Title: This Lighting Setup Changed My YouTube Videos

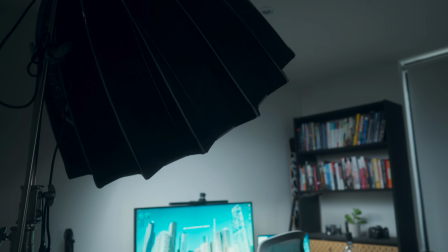0s
More than anything else, lighting has made the biggest difference in how my videos look.
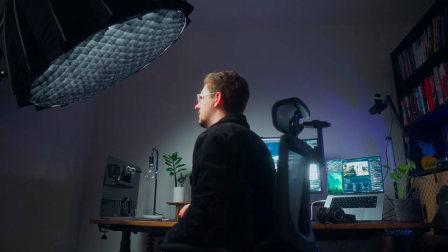4s
So today I just thought I would take you through my setup, how I light, especially in my A-roll talking headshots. Because if you're getting started with content creation or you're hoping to level up the production quality of your videos, then changing your lighting will honestly make the biggest difference.
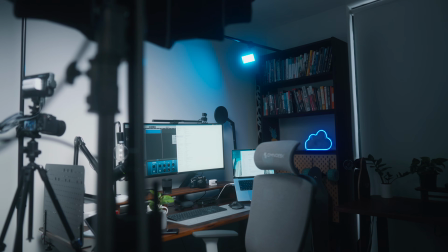18s
It will make a bigger difference than getting a new camera or any other type of gear you can buy. If you can get good lighting, it will make a dramatic difference. And just for reference, this is what this shot looks like when I've just got the ceiling lights turned on.
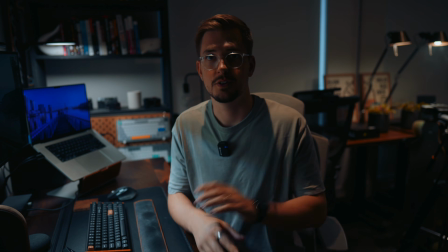34s
As you can see, or not see, it's pretty average. So let me turn everything back on and I'll take you through how I set it all up. Okay, so the first thing I always think about in this shot is ceiling lighting, which is what I just mentioned. I always make sure that's turned off because as you could see before, it gives you terrible shadows. It looks terrible. Don't recommend it. So turn your ceiling lights off. That's step number one. And then from there,
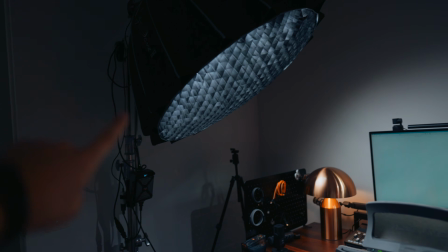59s
my main light is this light right here, which is a Molus G200,
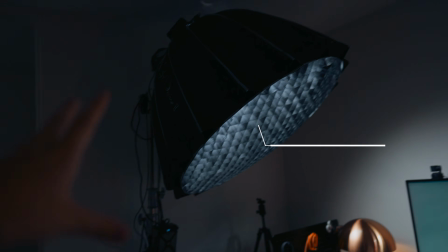65s
and I've got it attached to an Aperture Light Dome 2, which is the big soft box you can see.
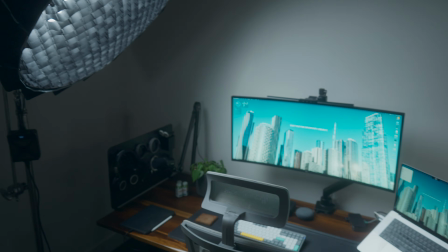70s
Now, honestly, if you want the light that will make the biggest difference, getting a proper key light is that light.
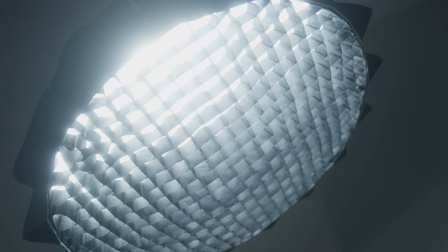75s
And if you can set it up with a soft box of some sort, obviously, generally the bigger the better, but something like this is a great size.
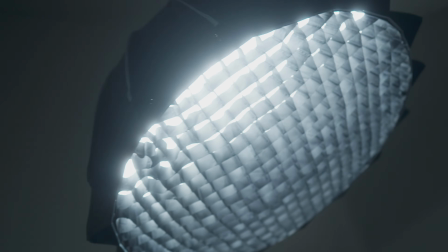83s
You can also get smaller ones, which will also do a great job, but basically they just soften the light and diffuse it.
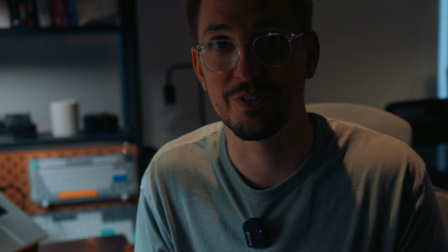89s
So you don't get those harsh shadows like you do from the ceiling lights, and everything just looks really soft and smooth on your face.
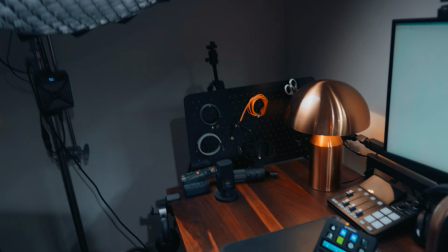94s
Now, I obviously sit just here and I look towards the camera just over there.
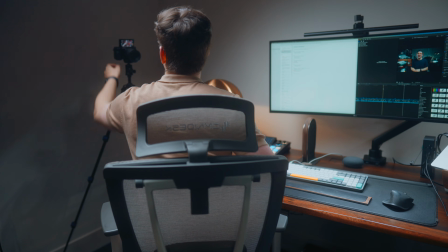100s
So I'm holding the camera currently, but I always have it attached to that tripod you can see just behind my desk.
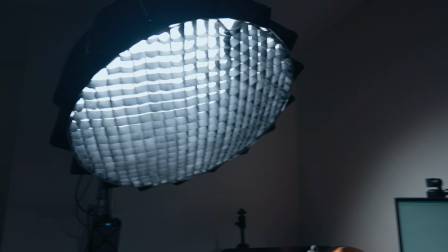106s
And this is where I recommend setting up your key light. So just above you to one side, and then at a roughly 45-degree angle down towards you.
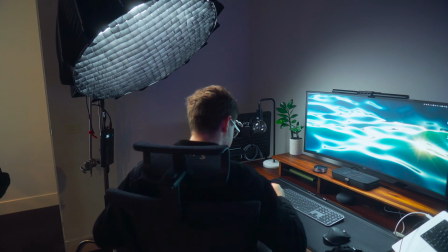115s
That's going to give you the most flattering light that will also look natural. You can use a honeycomb grid like this if you've got one.
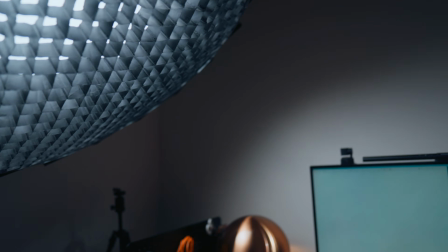120s
That just helps direct it more towards you so you don't get as much spill. As you can see in the background, so you've got that separation.
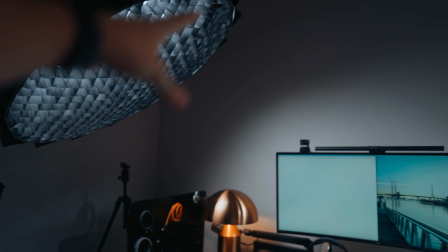127s
So this kind of acts almost like a spotlight. So it's not lighting up too much of my background, but it's lighting up me.
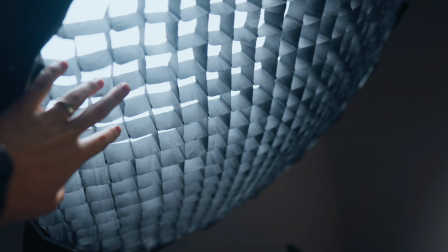133s
But you can also leave off a honeycomb grid like this if you want the whole scene to be brighter.
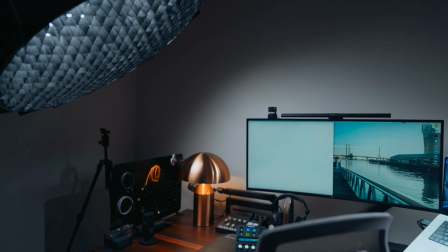138s
You're going for more of a light vibe. For me, I kind of like the dark and moody vibe in my videos.
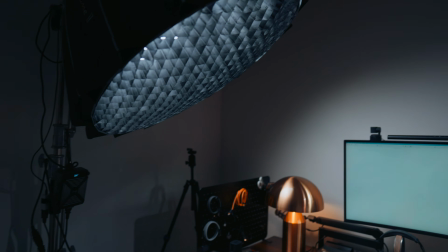143s
That's why I've got the grid. That's definitely a matter of personal preference. And honestly, if you just start there, that will make a huge difference. Now, the second thing to think about when you're using a key light like this, especially when you have it up to one side, is that it's going to create more shadow on one side of your face than the other. And so what can happen, let me give you an example, is it can get a little bit too dramatic. That's a little bit too moody for me. So I kind of want it a bit more evenly lit so it's not such a big contrast.
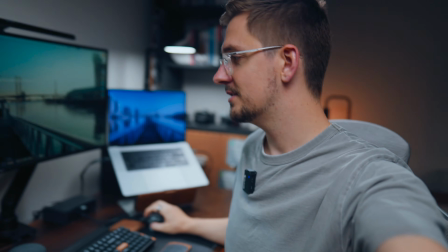171s
So literally what I do is I use my computer monitor. So I just open up my Notes app, just like that.
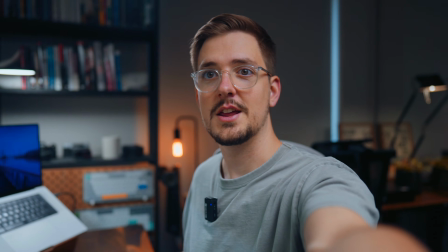179s
And then as you can see, that actually fills out that side of my face.
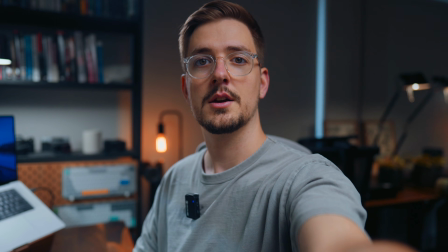183s
So this is with it and without, without.
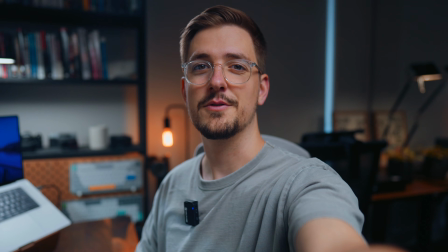190s
You can see it makes a pretty dramatic difference, but it just evens out the light on my face, so it's not quite so extreme. This is really easy for me because I sit right next to my monitor when I'm filming, but if you don't have a monitor, just use anything that will add a soft light to this side that's the opposite of your main key light. So you could even use something like a white sheet, a big white piece of paper. Generally, something that will just reflect a little bit of the light from your main key light is perfect. If you use a whole second light, you can do that, but then you get kind of a different look. So that's what I recommend, just something that will reflect a bit of light back so it's not quite as dramatic.
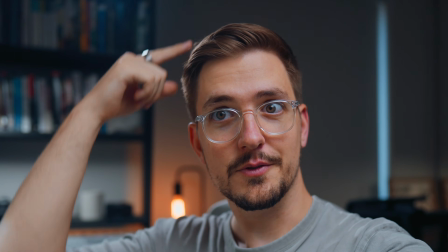227s
And then last but not least, you can see there's like this little bit of a rim here, this lighting here.
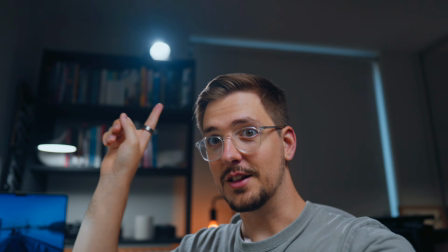232s
And that is created with this LED light, which I have setting up on top of my bookshelf.
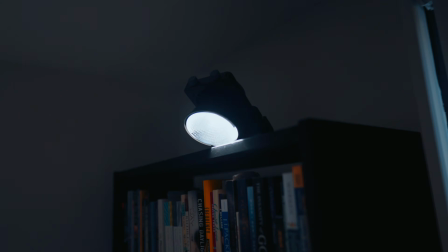238s
So I don't have it set up on any fancy stand or anything. It's literally just sitting up there on top of the bookshelf.
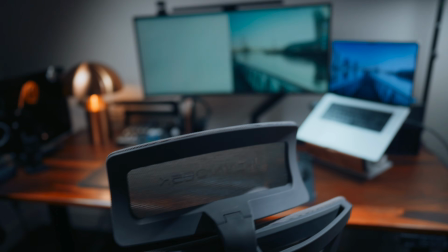243s
And that shines down directionally right on top of my head. Basically, at kind of another 45-degree angle.
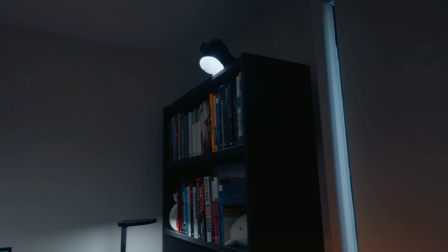249s
So it's kind of like the opposite angle to my main key light. And like I said, this is known as a rim light or a hair light.
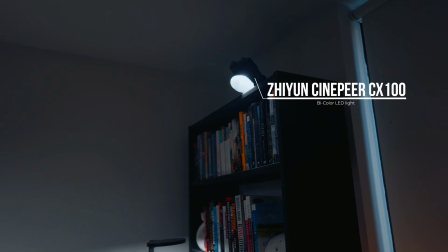255s
This is a Cinepia CX100. And honestly, you don't need something as fancy as this.
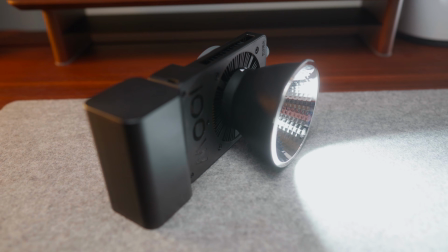261s
For the first few years of my content, I actually just used this lamp.
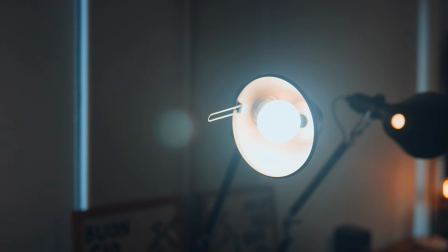265s
I'll literally just turn this around, face it towards the back of my head, and that was my rim light for years.
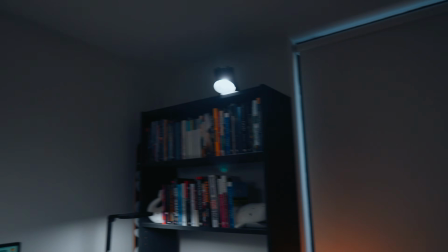271s
So you can just use what you've already got. You don't have to go out and spend more money, but this has been really good, in particular because it's quite directional, because it's got that hood on it.
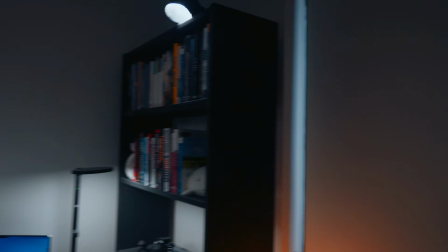279s
And that will really take your lighting to the next level.
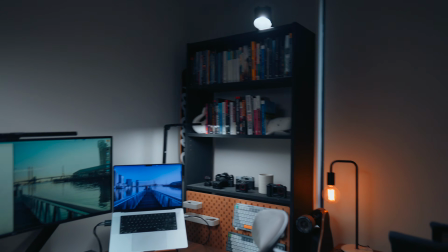281s
It will just help to separate you from the background much more clearly, because that's really, at the end of the day, the main thing you're looking for when it comes to lighting. Bad lighting is going to mean that you kind of blend in with the background.
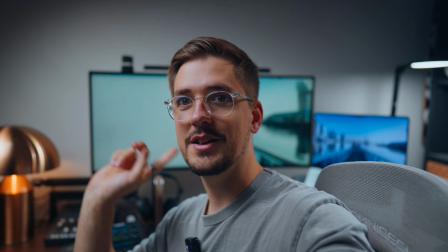292s
So for example, even here, because I've got kind of light stuff behind me, the overall frame just looks a bit flat.
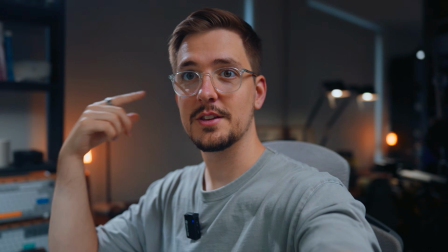298s
Whereas when I've got a darker background behind me like this, I kind of stand out, like pop out a bit more.
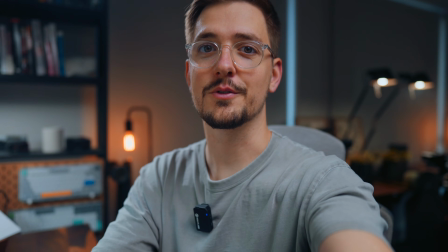304s
And that's kind of what you're looking for when it comes to lighting.
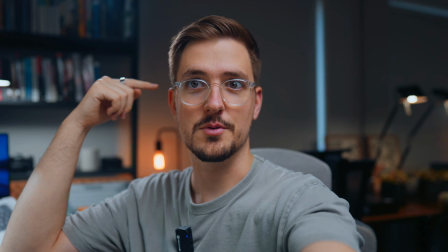307s
And then a rim light like this one up here just accentuates that even more, because you can see there's a clear line between me and the background, which is darker. And that's kind of the whole key to good lighting. And then last but not least, this one is really easy and also kind of one of my favorite parts.
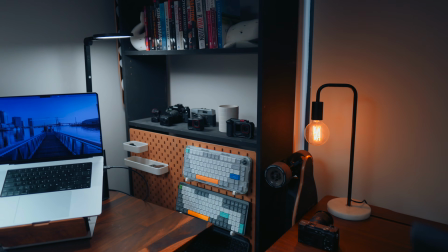323s
You've got what's known as practical lights. And this is basically just lighting that adds some visual interest in the background of your frame.
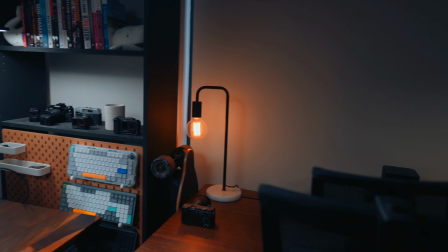330s
So I use this light here because I think it just adds a nice warm glow to the background. Also use my old lamp, which I've had for years.
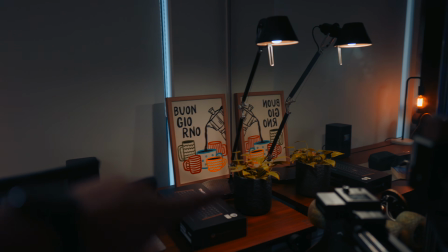337s
That also helps to light up this picture frame in the background and a little plant. So that just adds some visual interest to the background of my frame.
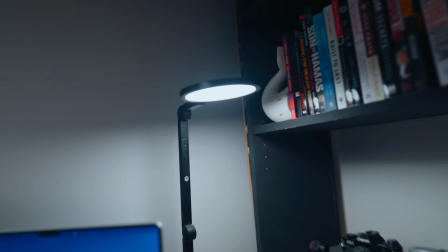344s
And I've also got this LED panel here, which just rotates around.
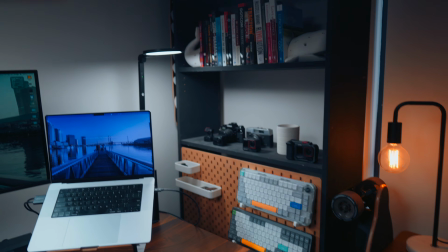349s
And I use that to kind of light up this section of the background in my frame. Again, just for some visual interest to make my background look a bit more interesting.
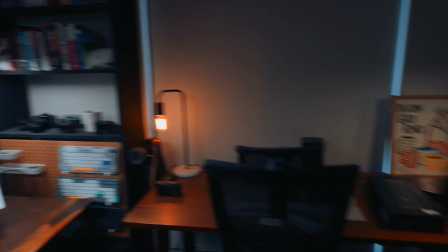357s
So that's kind of the effect of these three lights. They're not actually designed to light me.
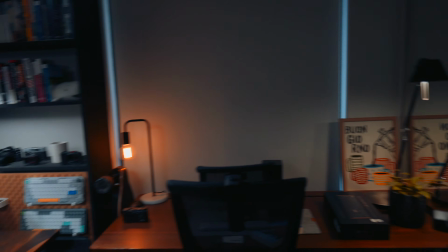361s
They're kind of designed to light my environment and to make it look more interesting, a bit more homely, hopefully, a bit more inviting.
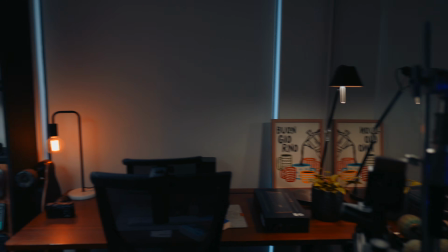367s
Again, you can do whatever you like in terms of practical lights like this. Just do what suits you, what suits your vibe.
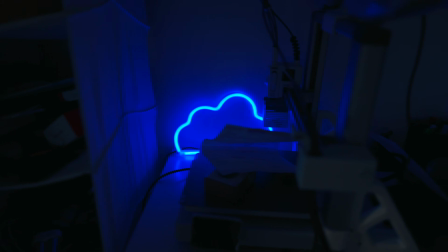374s
I used to use this cloud, which the OGs of my channel will recognize.
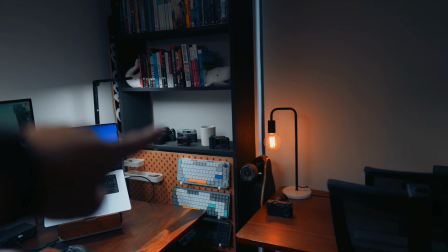378s
I used to have that in the background just over here. So you can use whatever suits you.
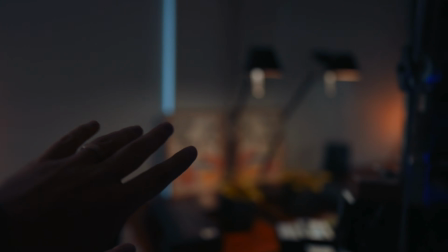382s
Just try to make sure it's dim enough like this so that's not interfering with your main actual lights.
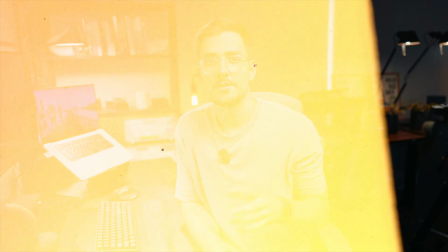388s
They're gonna light you as the subject. So there you go. That is my entire lighting setup. I hope that helps you come up with your own setup for your own YouTube studio or any type of lighting that you're trying to do. If you're interested in learning more, especially about my main key light, I've done a review of the Molus G200, which you can see right here. Definitely recommend checking it out, even just to give you some ideas on the types of lights that you might be able to buy for your own setup.